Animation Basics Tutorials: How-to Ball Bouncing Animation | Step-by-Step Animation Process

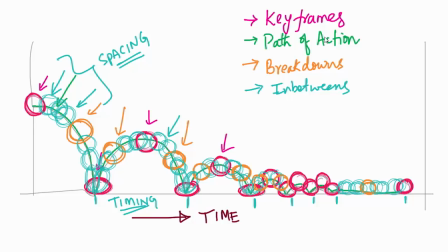0:13 In this video, we learn about ball bouncing, that is having a few bumps.
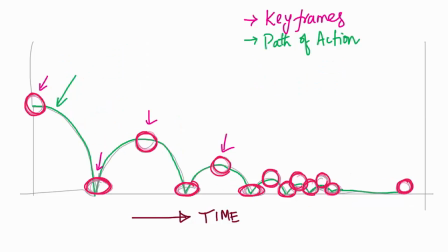0:19 This is the path of action, and later these are the keyframes. If you see, that is because those keyframes indicates how the ball is bouncing. The major changes here, it hits the ground, then it changes the position in a reverse direction.
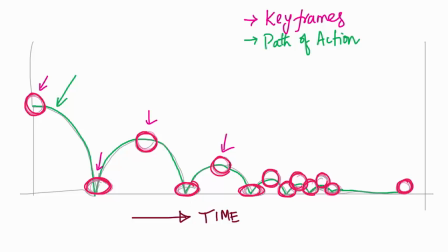0:39 It goes like this, then it hits the ground, goes up. So those keyframes, those are called keyframes. Later you need to tell the how the path is going. If you want like this, say, you need to tell these are the breakdowns.
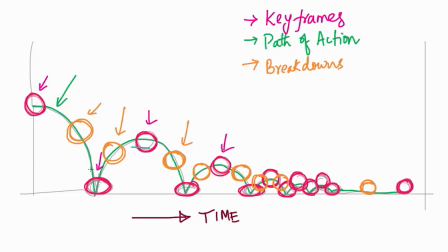0:56 Breakdowns tell path of animation. If you see like this, it's coming. These are called breakdowns. Breakdowns actually decide the path of action. That is important. Then for smooth animation, you need to see in-betweens.
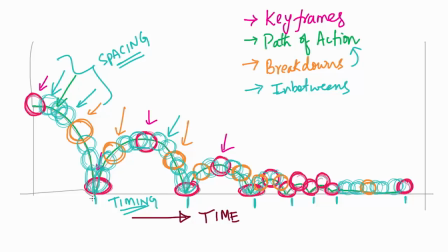1:14 These are called in-betweens. They will decide the spacing. This is one keyframe, this is one keyframe, this is one keyframe. The number of frames between two keyframes is called timing, and how they spaced is called spacing.
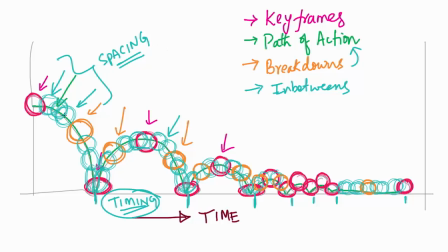1:29 In one video we are going to see in detail about timing and spacing. In this video, try to understand how I am doing the ball bouncing part. This is the planning part. This is a planning part of animation.
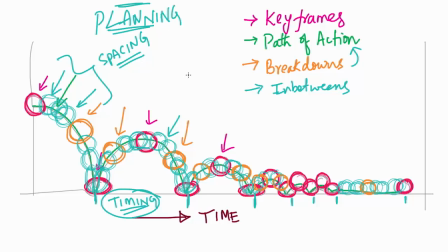1:45 This is very important. In the beginning, whether you do it on paper or digitally, that doesn't matter, but definitely you need to break the animation into keyframes. What is the path of action, what are the breakdowns, what are the in-betweens, what is timing, what is spacing.
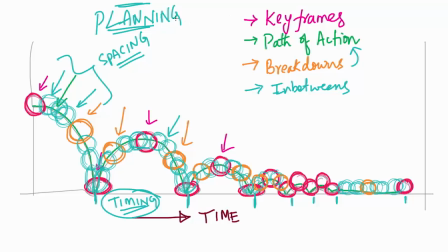2:03 All these things you need to plan. That is very important.
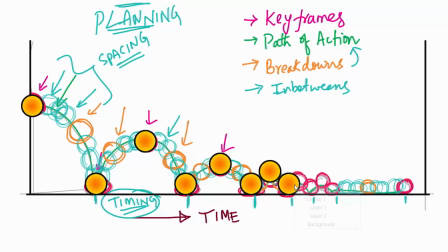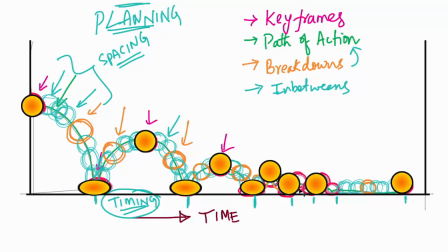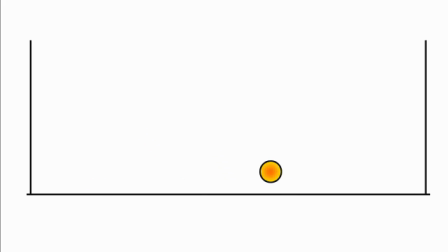2:43 Just by keyframes you are seeing the animation. See how it is moving. See one frame, one keyframe, next keyframe, next keyframe, next keyframe. These are all keyframes. They indicate the major change in the animation.
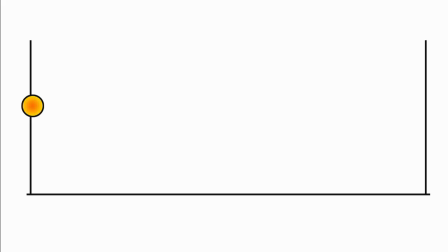3:03 I'm just playing back. Each one is for two frames. Each one is for staying 2 frames. That's why you are seeing very fast when I'm playing. See, just by drawing the keyframes itself, you can see the animation, but that is not smooth.
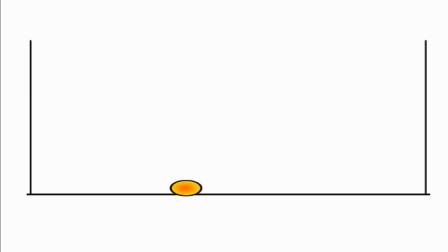3:22 That is the only thing you need to understand. See, very fast, because time is just 15 frames, around 20 frames. Each one is it is having 9 keyframes. Each one is for two frames, so coming around 20 frames.
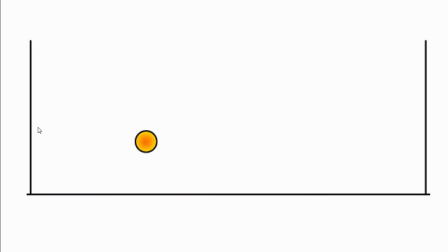3:40 Even when it is playing, you see it is straight lines, because there is no breakdowns. One frame it is coming like this,
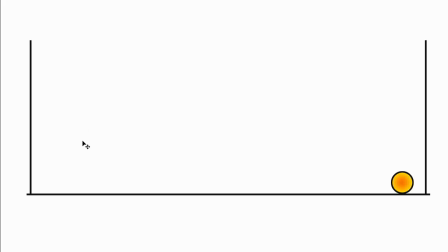3:51 because it is not having, if you see, they are coming like straight lines, no breakdowns. I have drawn no breakdowns, so it is coming like straight lines only. This, something like that. Once if I keep breakdowns, it looks like this, just by adding
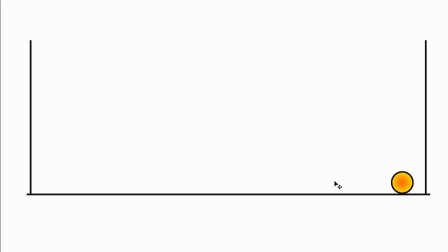4:12 see, observe the straight lines, observe the straight line. See, tuk.